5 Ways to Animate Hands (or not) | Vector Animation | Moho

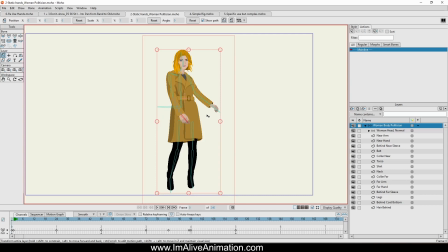[4:08]
Okay, this is a woman that's going to be appearing in a music video. Look at the hands.
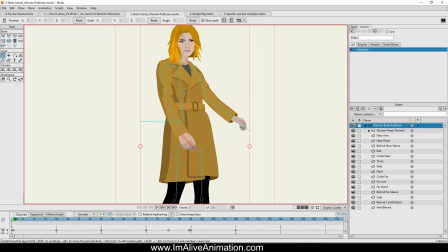[4:12]
So the idea of this character, all she's doing, she's kind of standing there, and I think in the video she'll be standing kind of knees up,
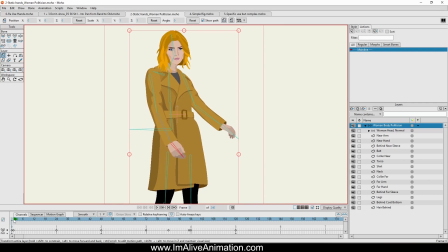[4:20]
or from the knees up, and she's going to be just holding her hand out to a chap that will then take her by the hand.
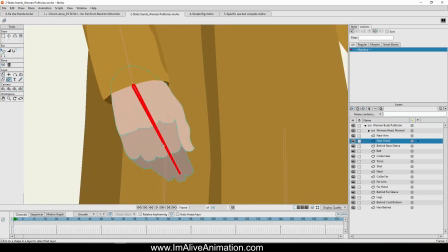[4:27]
See the hand? It's just a single vector layer, 1, 2, 3 basic shapes. That's all it is.
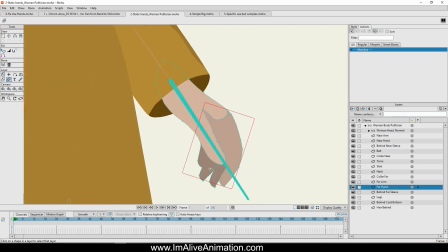[4:32]
This hand likewise is 1, 2, 3, 4, 5 shapes. But you see how simple that drawing is.
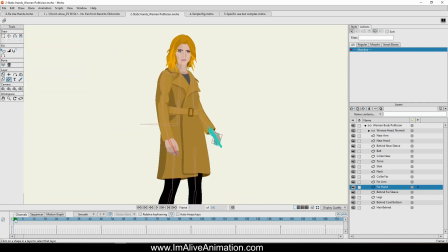[4:39]
Just get the animation moving. I'll let it run. Okay, we've got way more than I used. She's only appears on the screen for a couple of seconds, so the animation is just a little hokey. But you can see that hand as it comes forward. it moves, the wrist moves a little bit, but you get that feeling that there's actually a hand in there.
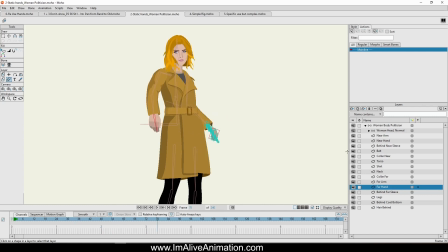[4:58]
And then the other hand, I'm going to take the focus off there. The other hand here at the back, you can see that as the hand comes up, just flex it a little bit, and it just adds just a little bit of life to it. She's putting on a silly expression.
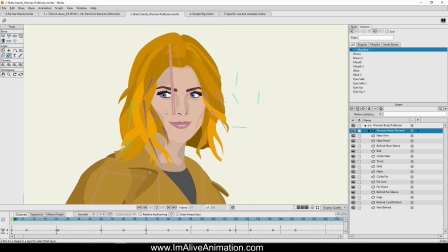[5:12]
I think this file was the one I was using to test see if the rig works right. So, but you get the idea. Number 3, switch layers. Ordinarily, I think that switch layers work really well with those static images. So if you do have the image of a hand, someone maybe you want a hand to open, let go of a cup, and you're using flat images, well then you would have 2 images. Draw one holding the cup, the other letting go of the cup, and you can switch between those with switch layers. No need to rig the hands separately, just line up the images in switch layers, and that can create a very interesting and very effective way of moving a hand with minimal rigging, actually with no rigging whatsoever. I've got an example of this, so you can use this with complex rigs as well, and I'm going to show you an example where I actually use a complex hand rig, but I think that you'll see just how useful this could be using it with static images.
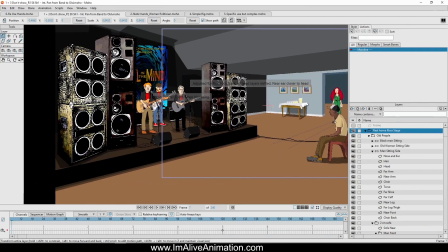[6:05]
Okay, we're back in the rest home sequence here. What I've got here is I've got Jared, who's playing his guitar, and he's got this hand here.
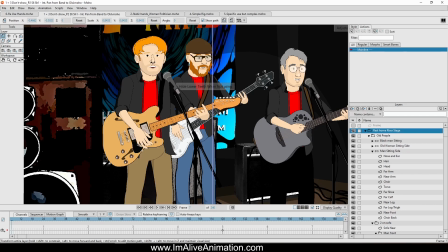[6:13]
This is actually a complex hand rig, which I'll be talking about in just a minute. But I've got it posed statically, so it will be very much should be the same as a flat image. So you see how the hand starts in one location there, and then it flips. That's a completely different hand rig.
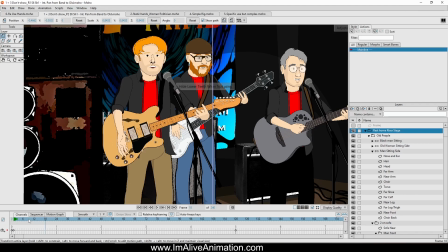[6:29]
And I will get that moving. And I'm just using the left and right arrow just to go frame by frame. But and that's all that is. That's just a switch frame.
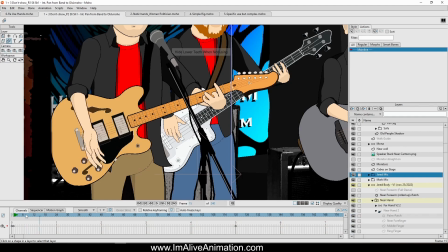[6:37]
If actually you can look, if I as I scroll back and forth here, you can see that switch layer change down here on the right hand side. Now if I play that at full speed, I just hit space here, you can just see how effective that is.
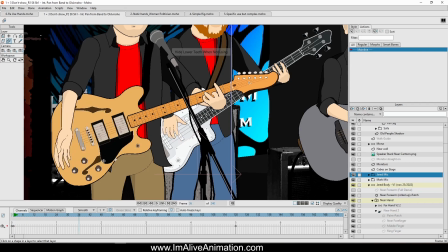[6:52]
It doesn't even look like, it looks like there was a smoother animation than there was because of the way I had timed it.
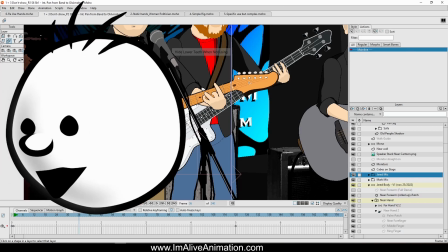[6:59]
But there you get the idea there. So number 4. Number 4. So these next 2 points here are about hand rigs. So rigging, so using smart bones, actions, whatever, to create your hands. And I've split these into 2. And the first one is simple or specific one-use rigged hands. Bit of a mouthful there. But they're simple, is that we're not spending as much time as we would on obviously a more complex one. The idea is to create a rig to do one thing, not to try and do everything all together, which could take hours and hours, but just rig something, a hand, to do a simple task that you will use just that one time for that one specific event. And you can really take your time, you can really do it quickly, it's the opposite of taking time, and then just draw part of the hand and just make it do that one little thing that you want to do. For instance, like using a remote control, which I did for a music video.
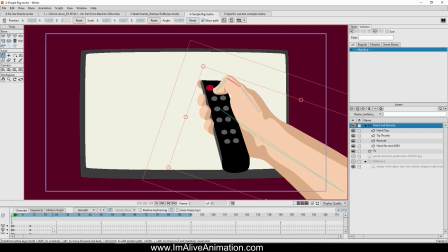[7:55]
So this rig, all this hand does is exactly what it looks like he's doing. He's hitting a remote control, switching a channel, or in this case I think he's actually turning it off.
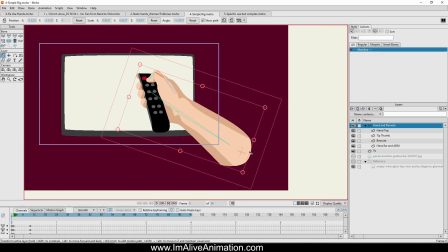[8:05]
And this is really quite straightforward. That's all we've got. It's just the arm. I didn't even bother drawing as far as the elbow.
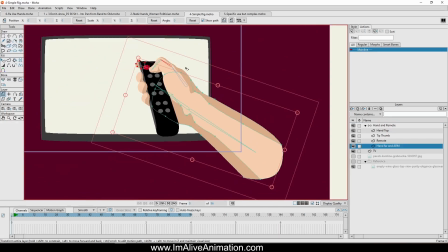[8:11]
It is the arm, and pretty much the palm is a single layer. I'll turn these off. Single layer.